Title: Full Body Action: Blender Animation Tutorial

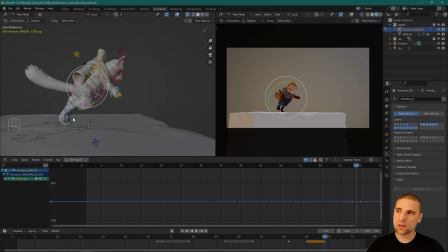16:36 And now he's going to start to contact its other main jumping off spot.
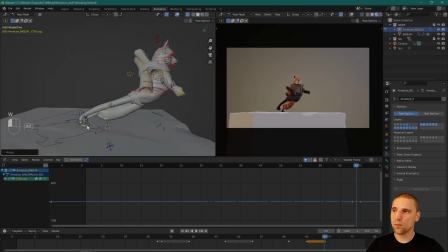16:44 I'm thinking about, so my posing, I'm also thinking about spacing, but in a rough way. Spacing is just the distance between the controls or the different body parts over time. The nice thing about working rough is you haven't committed much time.
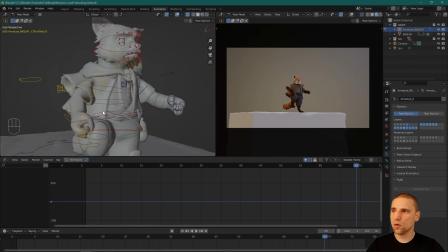16:59 So if it's not something that's working for you, you don't feel like you've sunk an hour into your work or 2 hours, and then the idea of redoing it is harder to swallow. So working rough and maybe spending 8 minutes, 10 minutes blocking out a whole action,
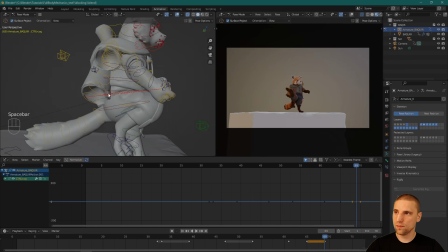17:18 seeing if it's valid, is a better use of your time.
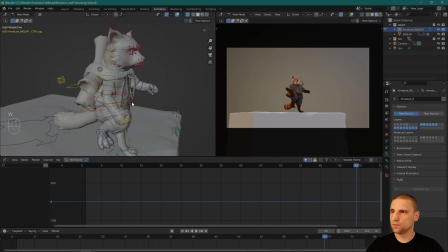17:23 Oh, come on. Come on. Cool. By now, these arms are going to start to swing back. And you can see, even though I'm laying keys pretty close to each other, once I go back in,
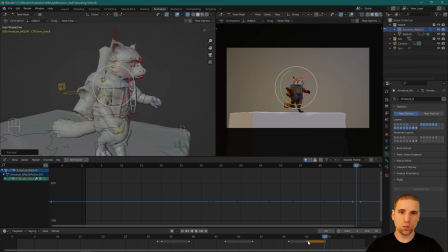17:38 if one of the keys, this middle one, isn't working for my arms, I can delete those and rework the arc. So that's why I'm not too precious.
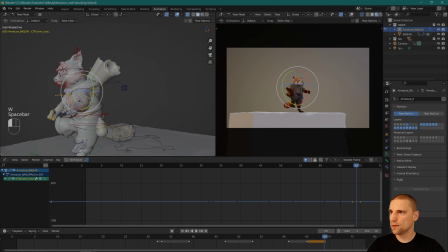17:47 But here I can already tell that the arms are going to start to swing back in preparation for that final anticipation.
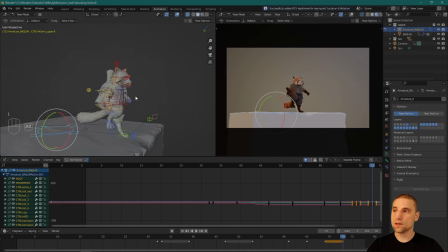17:56 4 more frames, 73, and this is my main contact pose now. This leg is going to go on the ground, so what I'm going to do is Alt-R, reset the rotation, and Alt-G.
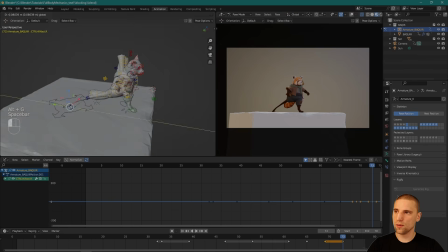18:09 Just so it's on the ground. Boop, and I'll slide it forward.
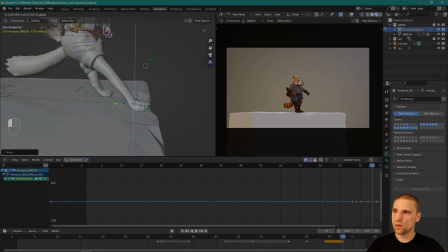18:14 Cool, I'm going to get this leg close to the platform, or the edge of the platform. This is going to be the leg that's really going to push off at the end. I'm going to Alt-R. I like to reset values quite a bit sometimes, especially over bigger pose changes.
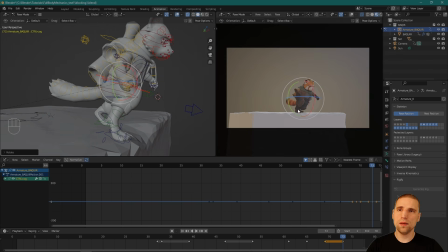18:35 And thinking about it now, maybe the opposite leg would have been nice. So his back leg, his left leg to be forward, right leg to be back, just so we get a better silhouette from this angle. But all that tells me is maybe I'll change the camera. I'm not going to go ahead and change the pose.
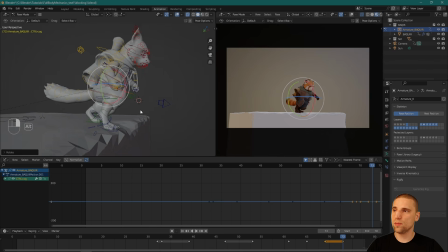18:52 It's easier to change the camera. I've committed to my pose for now because I don't want to go back. But you can see from this angle, this leg is blocking the back leg. By orbiting the camera even a little bit, we get that silhouette. So that's an easy fix there.
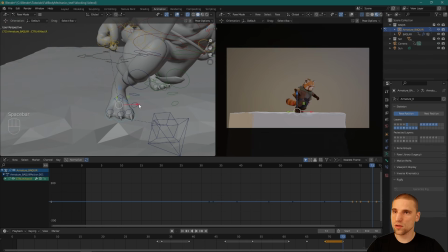19:09 But I'm aware of it, just even at this stage, looking at it from this camera angle.
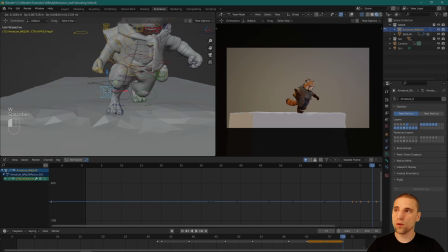19:14 And now I'm going to spend a little more time on this pose. This pose is important.
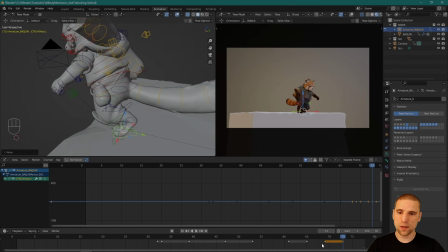19:21 Nice and rough. I'm going to move this leg. I'm not worried about that it might slip from the other one because I'll affect that other keyframe.
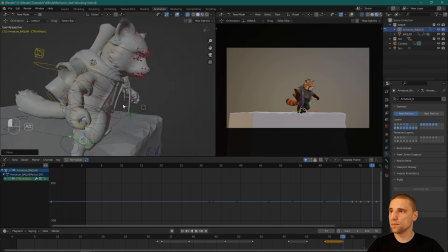19:28 But yeah, this frame really is important. So let's take a look here.
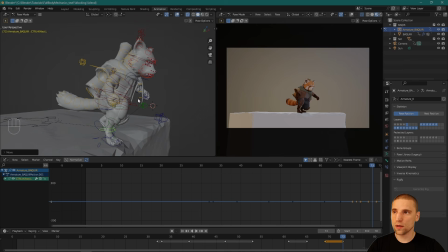19:35 I want a nice C-curve. That's the goal here, a C-curve. So when I go into that next pose, it's a nice straight pose, and that contrast is going to look good. And then we just play with the timing. Once we have 2 nice poses to work with, I'm going to select the camera, hit F.
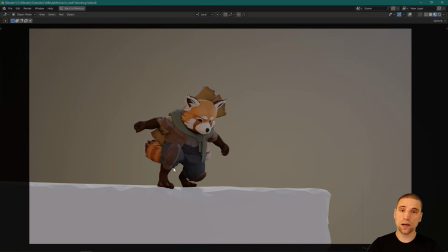19:53 And even maybe coming more forward on the line is nice. Already that looks better.
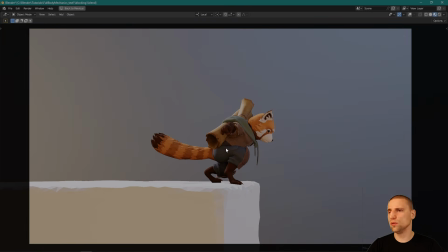19:58 So I'm going to do that. I was thinking I'd do more profile, and profile could be cool. Yeah, profile could be actually really cool.
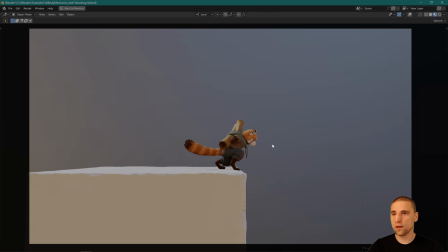20:09 because we're going to see that action more clearly. Nice profile angle. And then when we cut to the third one, we can be more on the line.
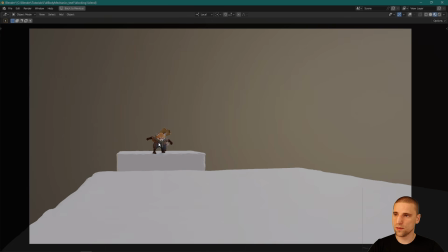20:17 And that'll be a nice change instead of being on the line here, although I like that.
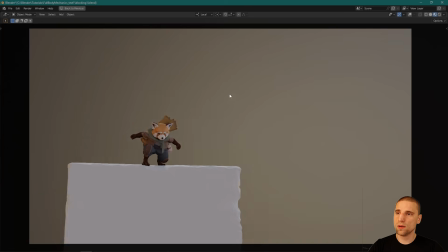20:26 Jumping out and essentially just pulling back.
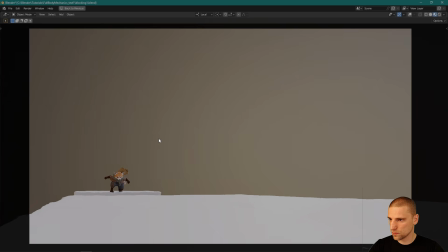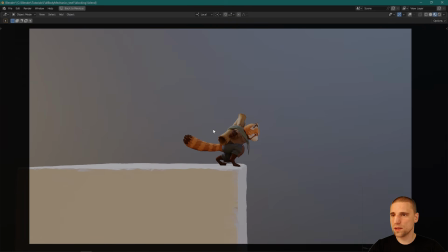20:36 Yeah, let's keep it profile for now.